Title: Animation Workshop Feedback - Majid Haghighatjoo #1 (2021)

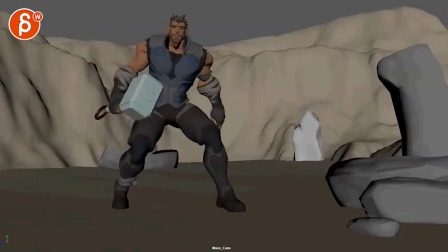All righty, let's watch this in full first. There's no sounds.
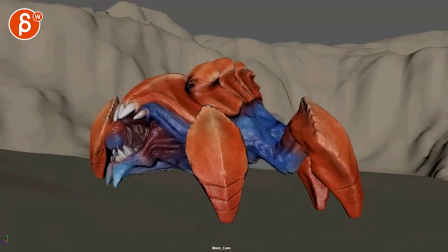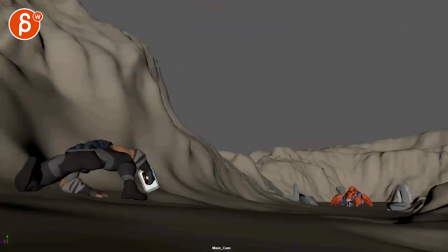I like how it kind of works as a loop. Comes in, getting ready.
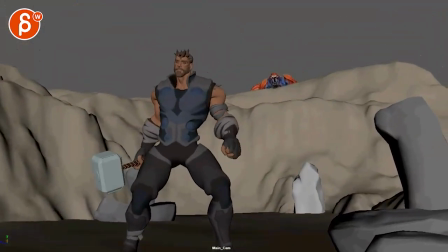Let's go. All right, well, where are you? Well, actually, I faked you out.
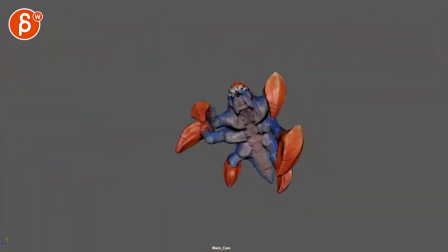Anyway, so watching this, before I go into any animation detail because it's already pretty cool my main thing was that we
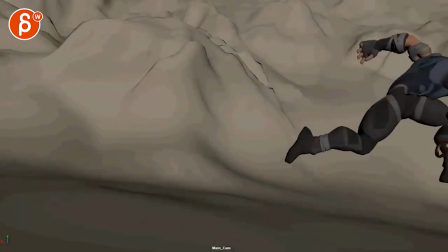linger on this a bit for too long and by this i mean just this
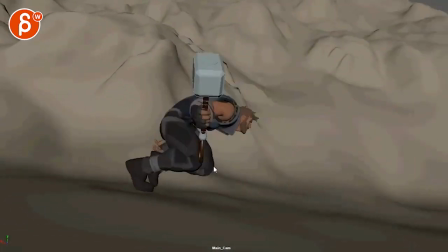empty area either i would speed him out
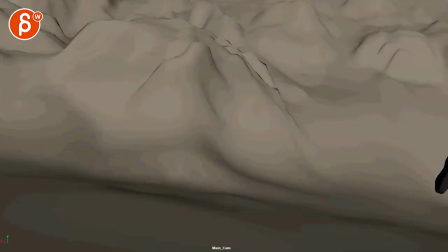i mean i understand you want to cut on him exiting but it could also be
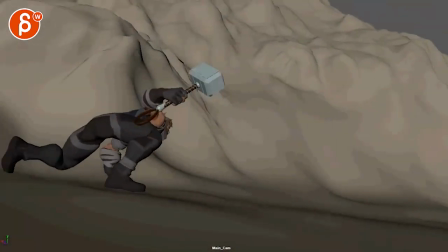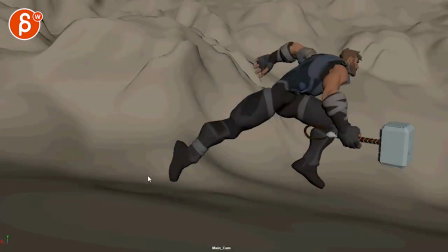where like that could be a moment of maybe there's a bit more and if you want to add any 2d effects to it but maybe there's something of interest
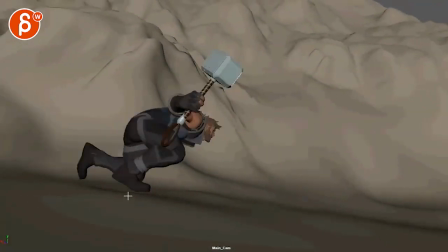maybe through that power the foot sinks a bit it also feels like it's actually been in the off the ground watch i'm not sure
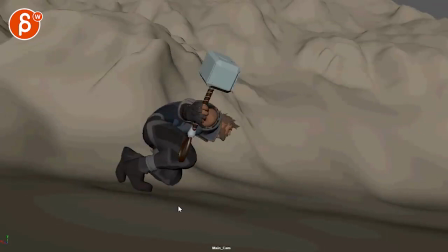but that could be something where maybe that foot goes lower and the pieces are breaking and that you got pieces falling here
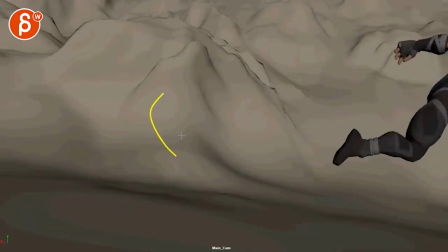and break and smoke just for that but then you might potentially be able to cut sooner even though it's something like this
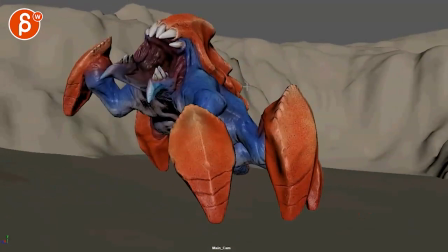and then the same thing on the creature here a we're very left heavy where
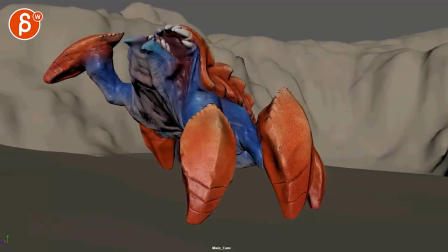there's a lot of empty space here they're like hmm is something else going to happen versus
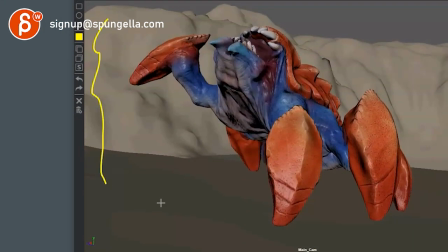framing like this where there's still an opening here and there's more room on the left and on the right because the creature
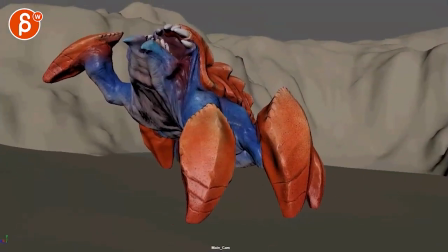is about to go to the left so that's probably where i would have a staging difference
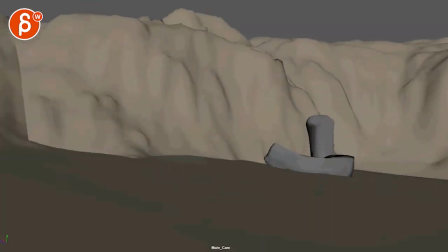and again you're exiting resting on here wondering what's going to happen
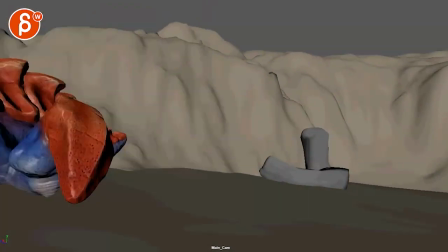so for this you might even be like i said even here be able to cut sooner it's maybe not the best silhouette of frame there
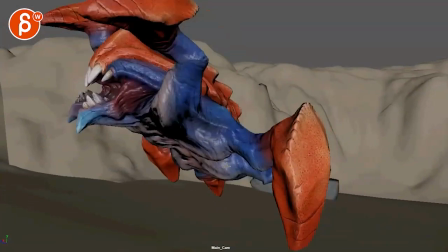in terms of how this leg and just the anatomy of that
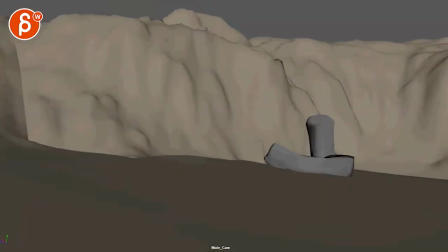but i'm just not super sure it's almost like something's missing someone's gonna land here
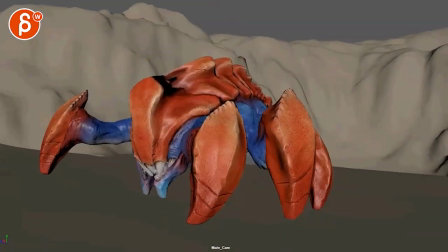it's gonna be a title cart um so i'm not sure other
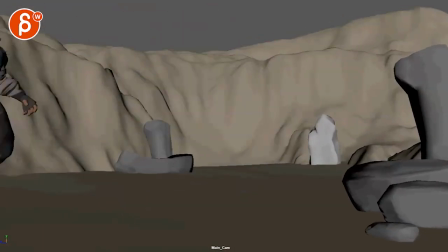than that this is cool i think i understand that you want to tilt up for
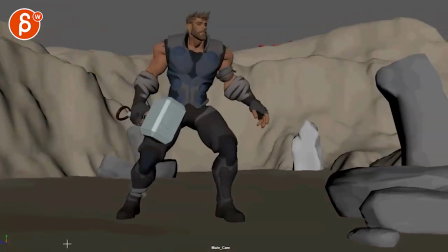this reveal a couple things as you come in i think we are a bit too
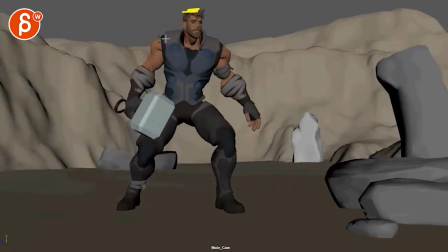low we're really um like in terms of framing there's a lot of room
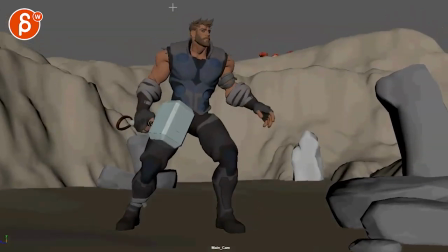here it's a bit uncomfortable there like this would be more comfortable from the get-go i will personally do this and then when the
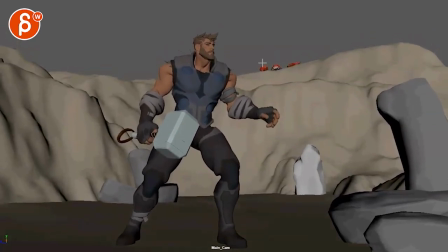creature comes in you still have this amount to tilt up but i would start tilting once creatures around here i feel the camera is a bit too aware of what's going to happen even though we just saw this but the thing is i would personally actually take this out and have it hidden
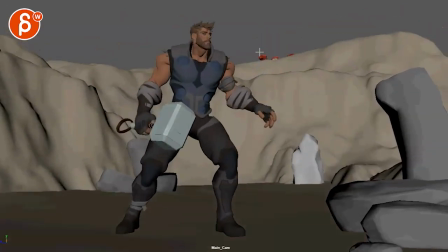like that you don't even see anything once he's there then this comes in much
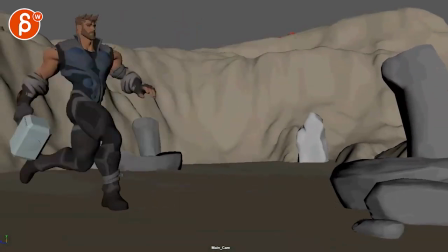with a much bigger surprise versus that here because
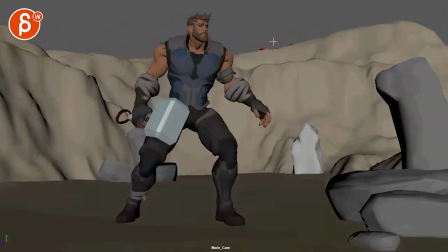we're looking at him and then this just happened we're starting to get a bit confused
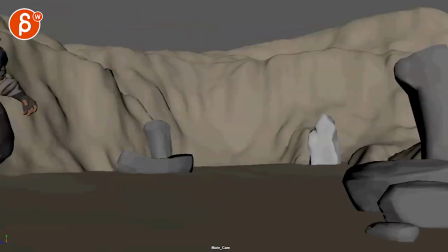and i would just make this super clear watch
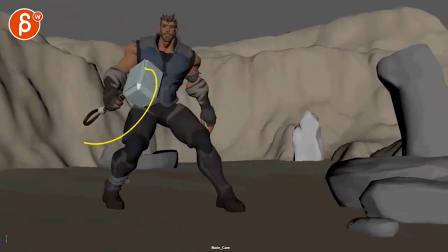out this is a bit light i know he's strong but that move up and down on that hammer here right there it
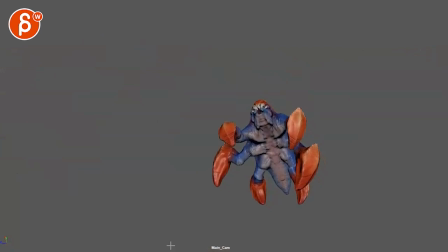just feels it makes this feel like paper i'd be very careful with those moves and i know i know the guy's strong but still not
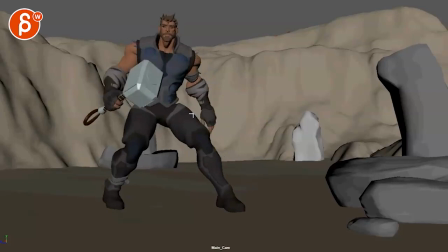that it's a crazy thing i wonder if you just want to keep that hand away from the thigh for clear silhouette so it's always in this area not that it's a shot breaker but almost makes it that's still what makes him feel a bit casual versus there's something about this at tension